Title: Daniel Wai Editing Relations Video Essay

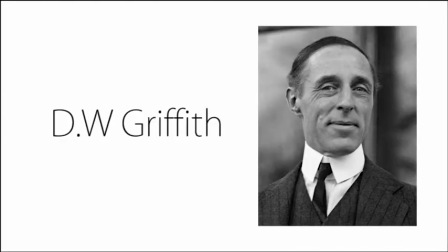(0:00)
This video essay will be about the 5 editing relations commonly used in films. Now, one of the first people to ever use editing relations was D.W. Griffith.
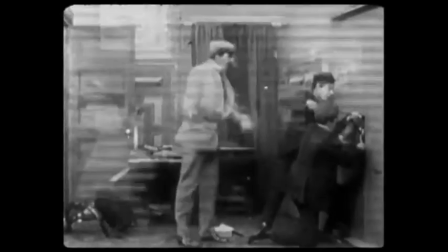(0:08)
In his many films like The Lonely Villa, where a shot of 3 people, a family, and a father rushing home is juxtaposed together to create a spatial relation between the shots.
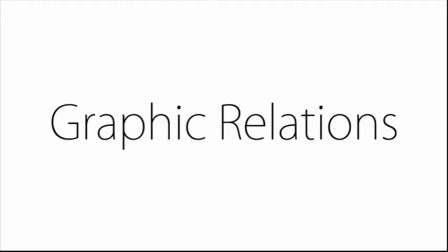(0:17)
One of the editing relations are graphical relations, where shots are edited together to match visually. This can be in terms of lighting, visuals, depth, and more.
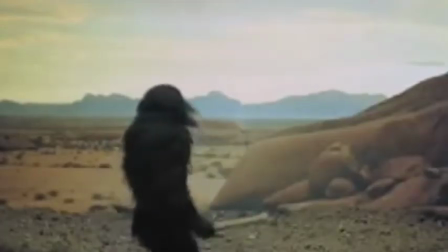(0:29)
For example, in the film The Space Odyssey,
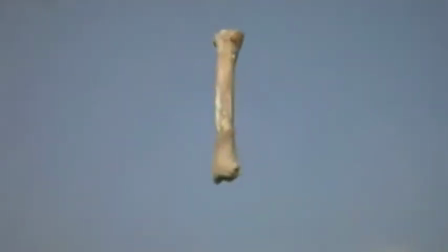(0:32)
a bone being thrown up in the air and a spaceship are matched together visually in terms of visuals and depth to create a relation between them.
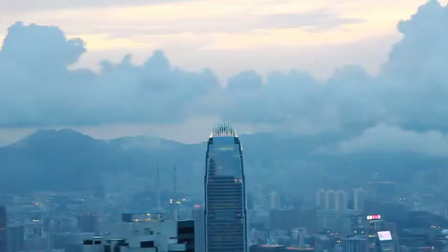(0:40)
But there can also be graphic discontinuity, where the shots don't match up in the ways above in order to create chaos or confusion when used in rapid succession,
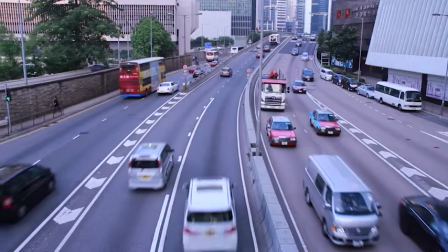(0:49)
or a change/breakaway in the location or time. Secondly, we have rhythmic relations.
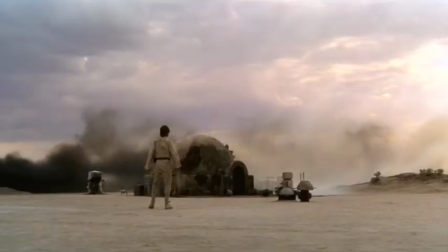(0:55)
Shots are edited together to create a rhythm between the shots. This is done mainly through techniques like the white transitions of Star Wars to show a change in scene,
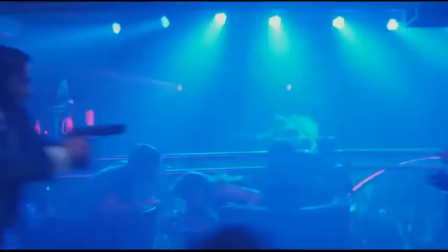(1:03)
the short length in between shots as used in most action films like John Wick in order to create a faster pace,
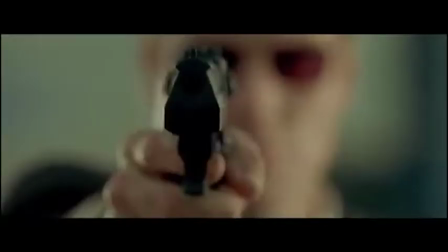(1:09)
and even frame rate manipulation as seen in the popular film for using this technique,
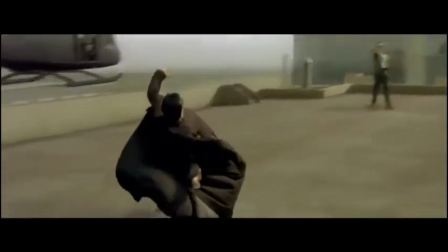(1:14)
The Matrix, in order to slow down the rhythm and allow us to fully absorb that one moment.
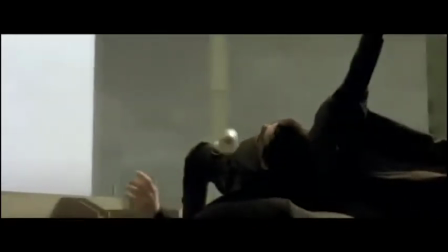(1:18)
In turn, manipulating the rhythm creates an atmosphere within the film, from keeping you on your toes to being pumped with adrenaline.
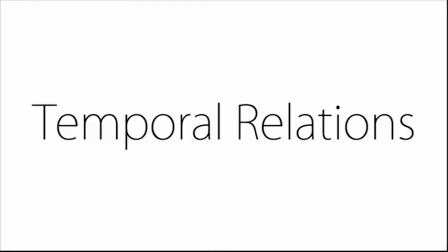(1:26)
In third, we have temporal relations. This is where the editing changes the ratio of time within the story and the time on screen.
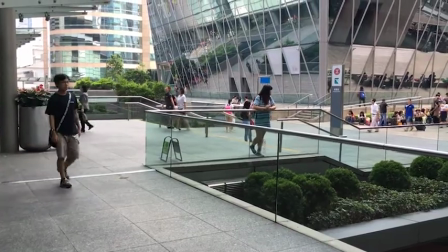(1:34)
For example, if we wanted to show a person getting from one place to another,
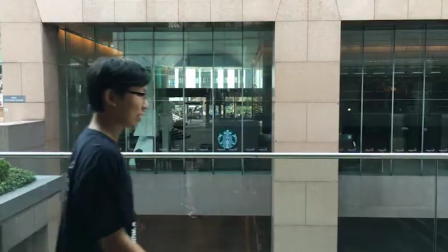(1:39)
we could show the entire process of a person traveling from one place to another, keeping the ratio 1:1,
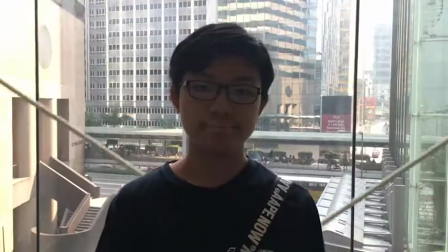(1:46)
or we can play short clips of our character in different locations in order to bend time but still communicate the
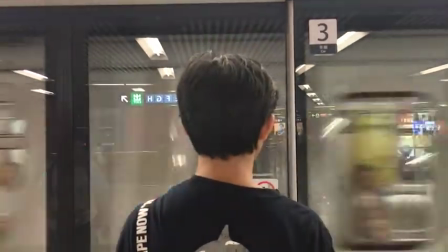(1:52)
travel from one location to another.
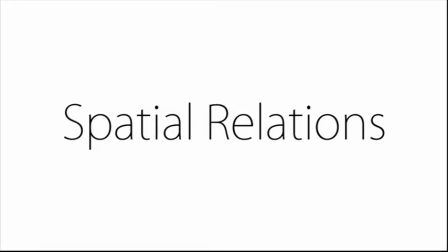(1:57)
Next on the list is spatial relations. This is where the physical space is used to relate the shots with each other. Most of the time, spatial continuity is kept in order to make the narrative clear, using techniques like establishing shots in order to show where the scene is taking place.
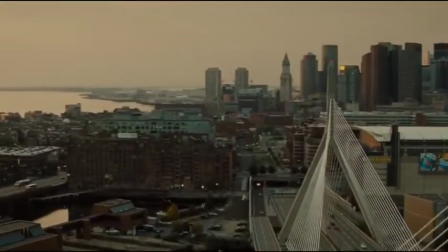(2:11)
There are also other techniques to help keep spatial continuity. Now, let's imagine we have a shot of 2 people talking to each other.
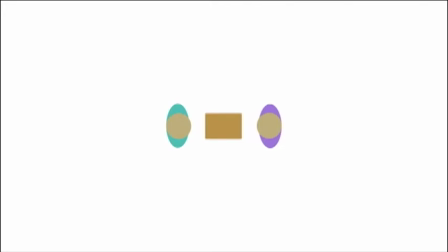(2:18)
Now, in between them, there is an imaginary line called the axis of action. Now, what we want to do is keep all of our cameras on one side of the axis of action in order to create spatial continuity within the shot.
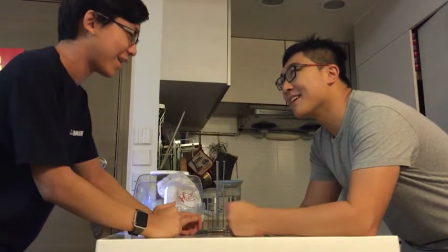(2:30)
Now, if we put a camera on the other side of the axis of action, what this will do is break the spatial continuity and possibly make it more confusing for the viewer.
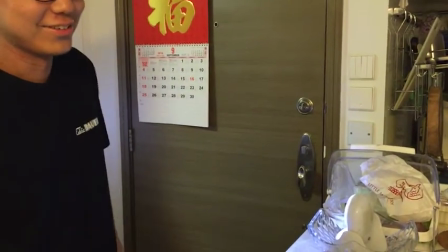(2:38)
But sometimes this is used intentionally within films in order to create a point of significance within the shot.
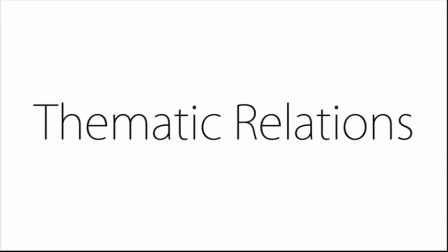(2:44)
Finally, we have the thematic relation. This is where the shots used together follow the same theme or concept.
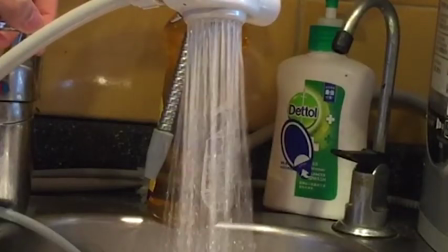(2:50)
For example, what we see here are clips of different household appliances,
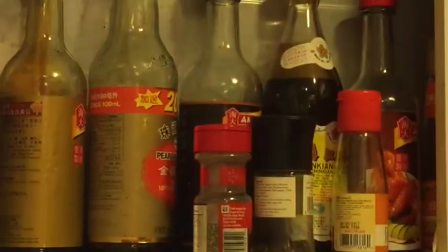(2:54)
but with the common location where these items are found, the theme of a kitchen is present throughout the clips, linking them together.
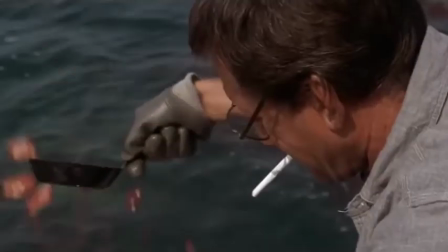(3:00)
In summary, editing relations are key to making a good film. Without them, a film might as well just be a random assortment of shots put together.
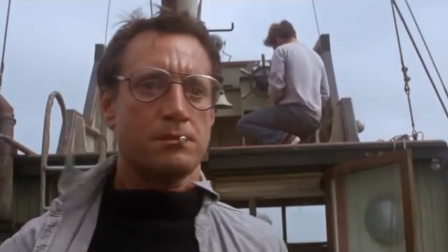(3:08)
Editing relations are needed in order to keep structure and fluidity throughout a film, and has been the case ever since the birth of film.